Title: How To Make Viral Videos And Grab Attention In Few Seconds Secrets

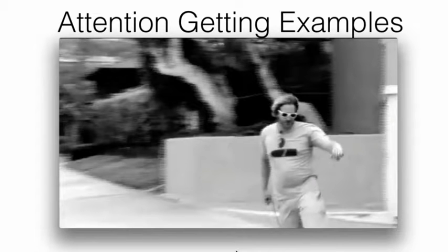so as you can see he's got a lot of b-roll here he's got a you know a production into the you know in the video he's got you know the black and white so there's a lot of subtle you know unspoken positioning of authority positioning of power and at the same time
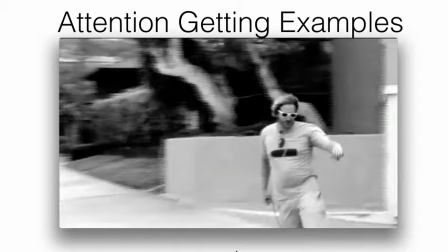tremendous level of connection to you know and with the the view the viewer here so he's having fun you know he's on a on this electric skateboard and again all this stuff I'm sure was very very deliberate because it makes you feel at ease right it makes you want to watch you know
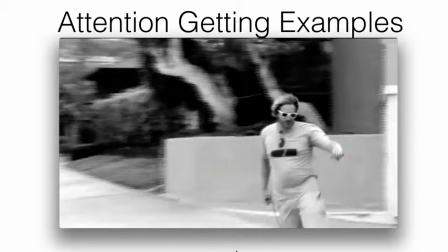what he is going and what's gonna happen next is he gonna crash or what's gonna happen next right again pay attention to this stuff because again 99% of marketers my friend they have no idea what's going on you know they watch a video they feel good about the video but yet they
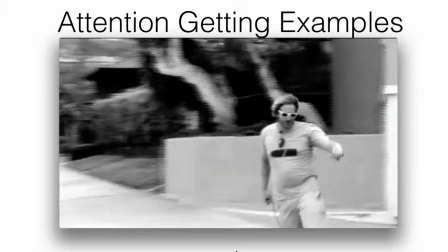don't know why they like the video. Does that make sense? Hopefully, when I kind of break this down like this, you can go and say, yeah, wow, I think I can model that. I can model that piece. And so just different pieces that you can model after
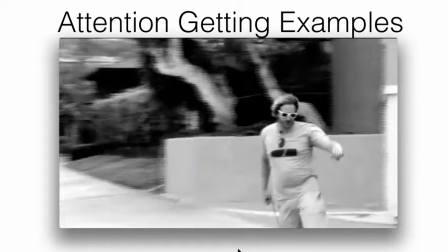that will allow you to create unbelievable videos that will really take you to the next level.
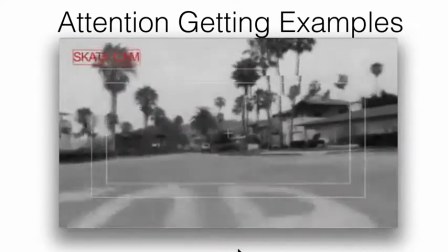As you can see, the electric skateboard is less functional and ecologically correct very
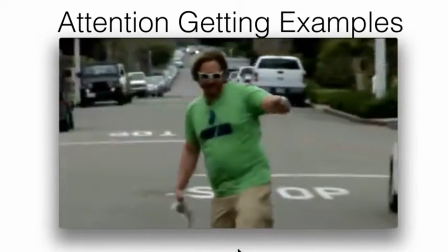safe no helmet necessary perfectly good judgment
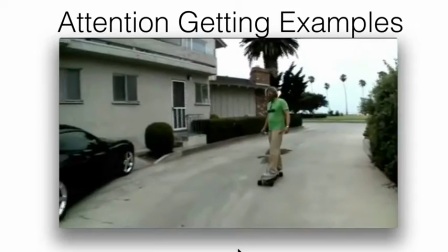successfully made it without wrecking so let's see do a little interview
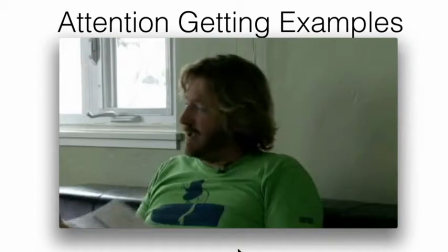all right everybody so here we are see your hot ass boom and that's you know right right into a content so
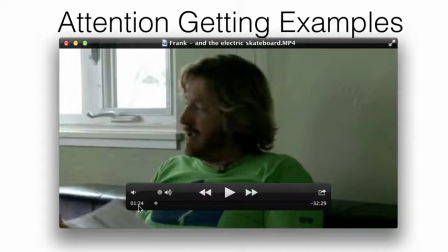the opening was like a minute and 23 seconds minute and 24 seconds
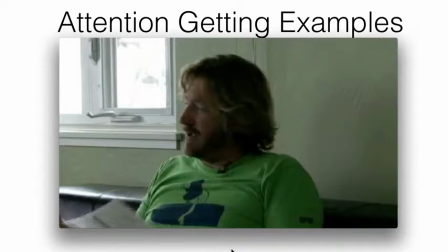you see that right so think about how can you apply some of these ideas and strategies don't copy right but just
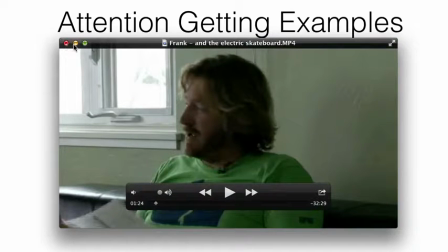when you're doing your videos you know when you do a promo video like maybe you're not gonna do this
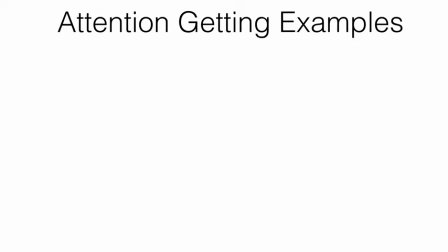in the very beginning right but how can you later on model some of this stuff right for yourself this next one here I'm gonna show
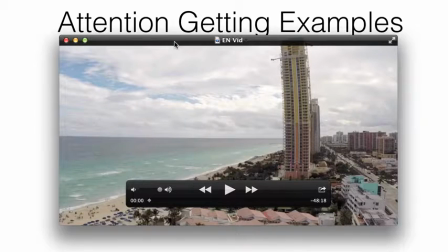you and this is just like literally like two seconds into
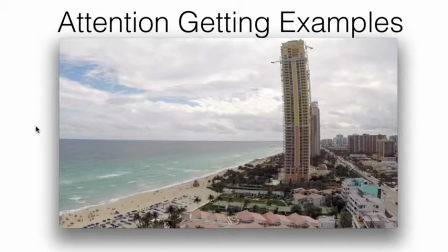it right what I'm doing here is this is a pre-frame this is an opening for a sales video okay now I want you to take a look at how I actually opened it in the first two seconds into a video check this out
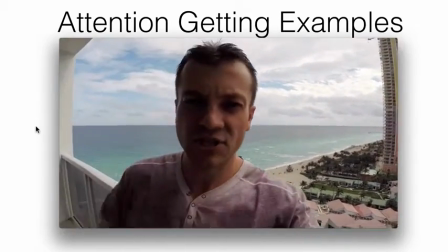okay so
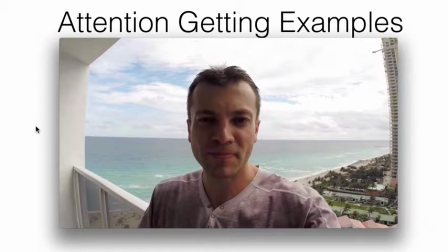what I've done here is just actually grab the camera here boom I mean I'm just like you know all of a sudden they just there was an ocean behind me there is just like camera it's like very very amateur you know style of video just me holding the camera right
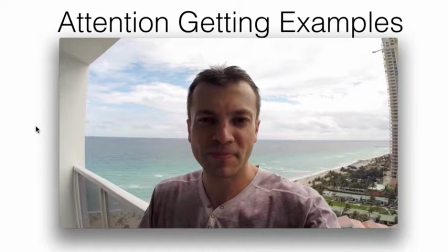nothing profound unlike the previous videos that I just showed you to where there is professional production there is you know somebody else holding the camera there is multiple angles right you may be watching that and you may be like you know Vic I don't have a video guy I don't have
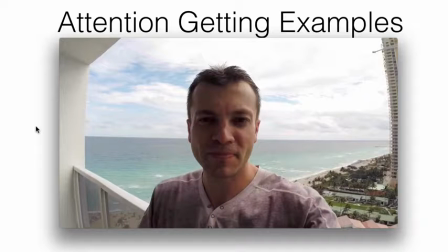you know an ability to do them you know I don't know how to videos black and white I mean I don't know any of that stuff you don't have to okay like here i just took a gopro camera you can you know you could do i could do this with my iphone too right just kind of point it to myself and just off the cuff hey i just grabbed this camera what does this have to do with with the sales video
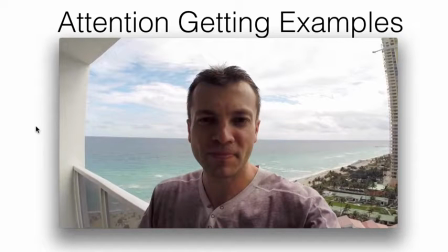absolutely nothing right i just grabbed this camera but again it just kind of for that a second or so it just kind of throws the viewer off balance a little bit if you will right and again and it just pulls them back into the video and makes them want to watch it.
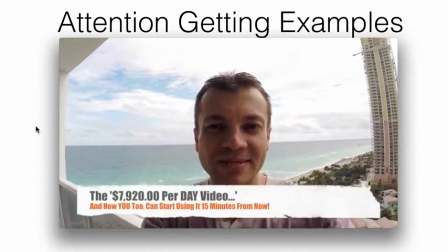Hey, this is Vic Strysius. Thanks for stopping by. Listen, I have no idea how you got to this page.
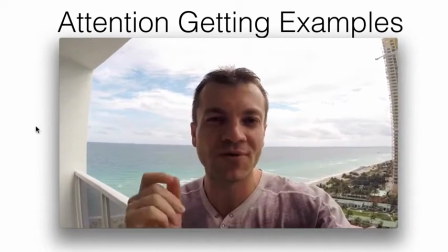I don't know how you ended up here, but let me tell you something. You are very fortunate for stumbling on this page right now.
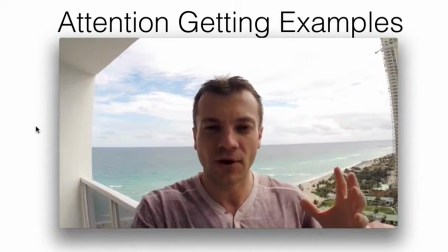Let me tell you why. You know, several years ago...
Okay, so that was pretty much my opening.
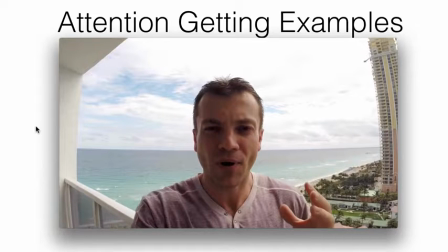And now I go into a little bit of a pre-frame, right? And then that leads to the sales video. Okay?
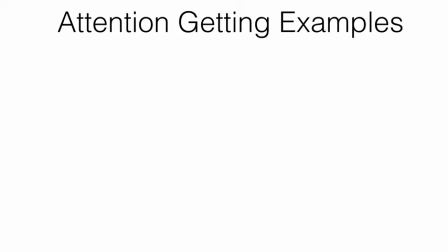Just another example here for you. this last one I'm going to show you is this
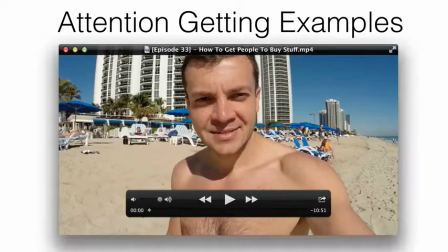last one is just again just me bring in some
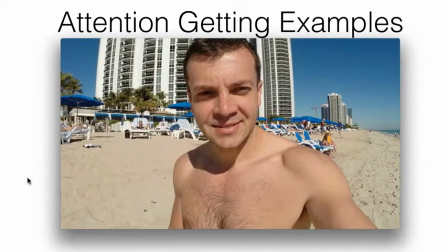some training and the purpose for this video was to to create little bit of a bond and positioning myself and my system right as something that is you
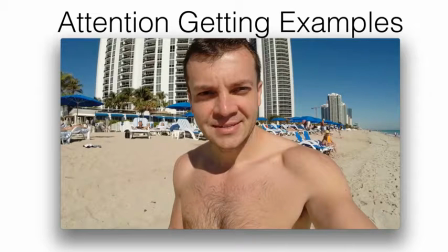know head and shoulders above the rest that's out there okay and the reason or how I how I did this in this particular video is you know we were in Miami I was on the beach you know didn't even bother to put on a you know a t-shirt or anything like that
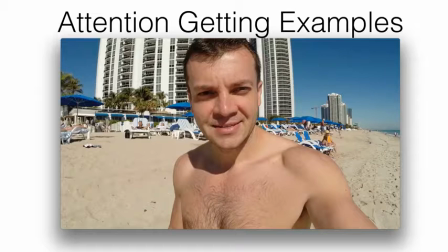deliberately okay deliberately why because I wanted to come across and I wanted to do a video that would be a little bit different you know nobody nobody does a video like you know shirtless you know what I mean but you know that that again that created you know what when people I'm not
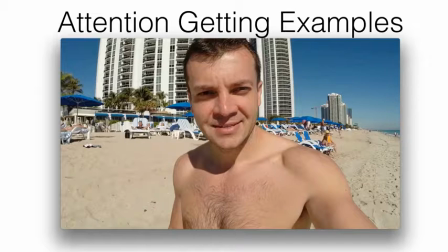telling you to do videos like with you know like make it or anything like that this was just one of the videos that I did right just one example again something different so that you don't have your videos opening in the same fashion every single time right you want to have variety you
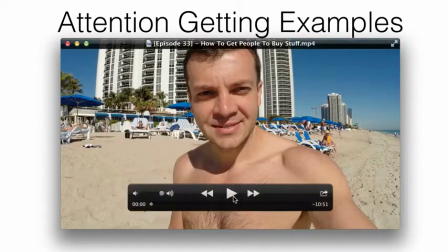want to you want to spice things up if you can okay so check out how I'm opening this this video here everybody what's
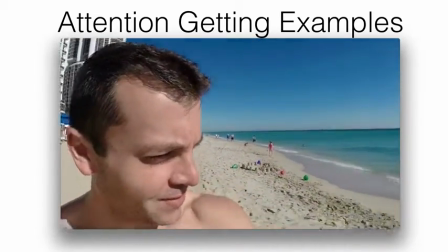going on big here coming at you as you can see from beautiful absolutely gorgeous beaches of
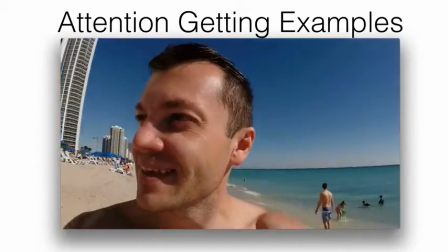somewhere tropical so
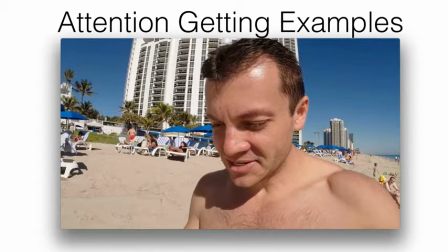as you can see very very relaxed right very easy going very laid-back you know I'm not telling them hey you need to watch this you need to do this you need to just very very relaxed okay and when people when people get that energy right uh they want to
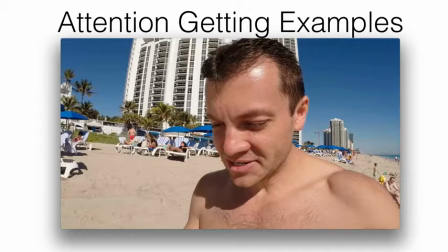they they naturally want to see what's going to happen next okay when when when you're chasing people when you're trying to make them do something forcefully right they will resist okay just keep that in mind i learned that lesson a long time ago uh but a lot of times if If you're just
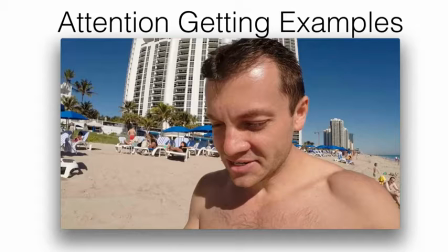being totally relaxed and like just be present, just be yourself, okay? Don't turn into this video camera guy. It's going to pull people in.
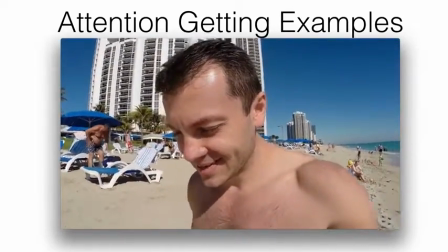I just wanted to grab this camera and, you know, and as I'm walking to interview one guy over here,
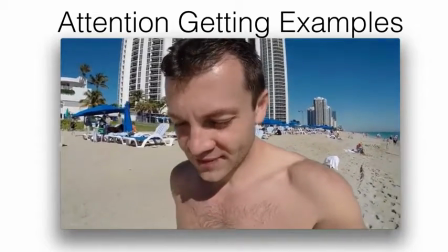I wanted to, you know, just kind of show you around where we're at. We just finished up with the 10K challenge winners, which means, you know, big idea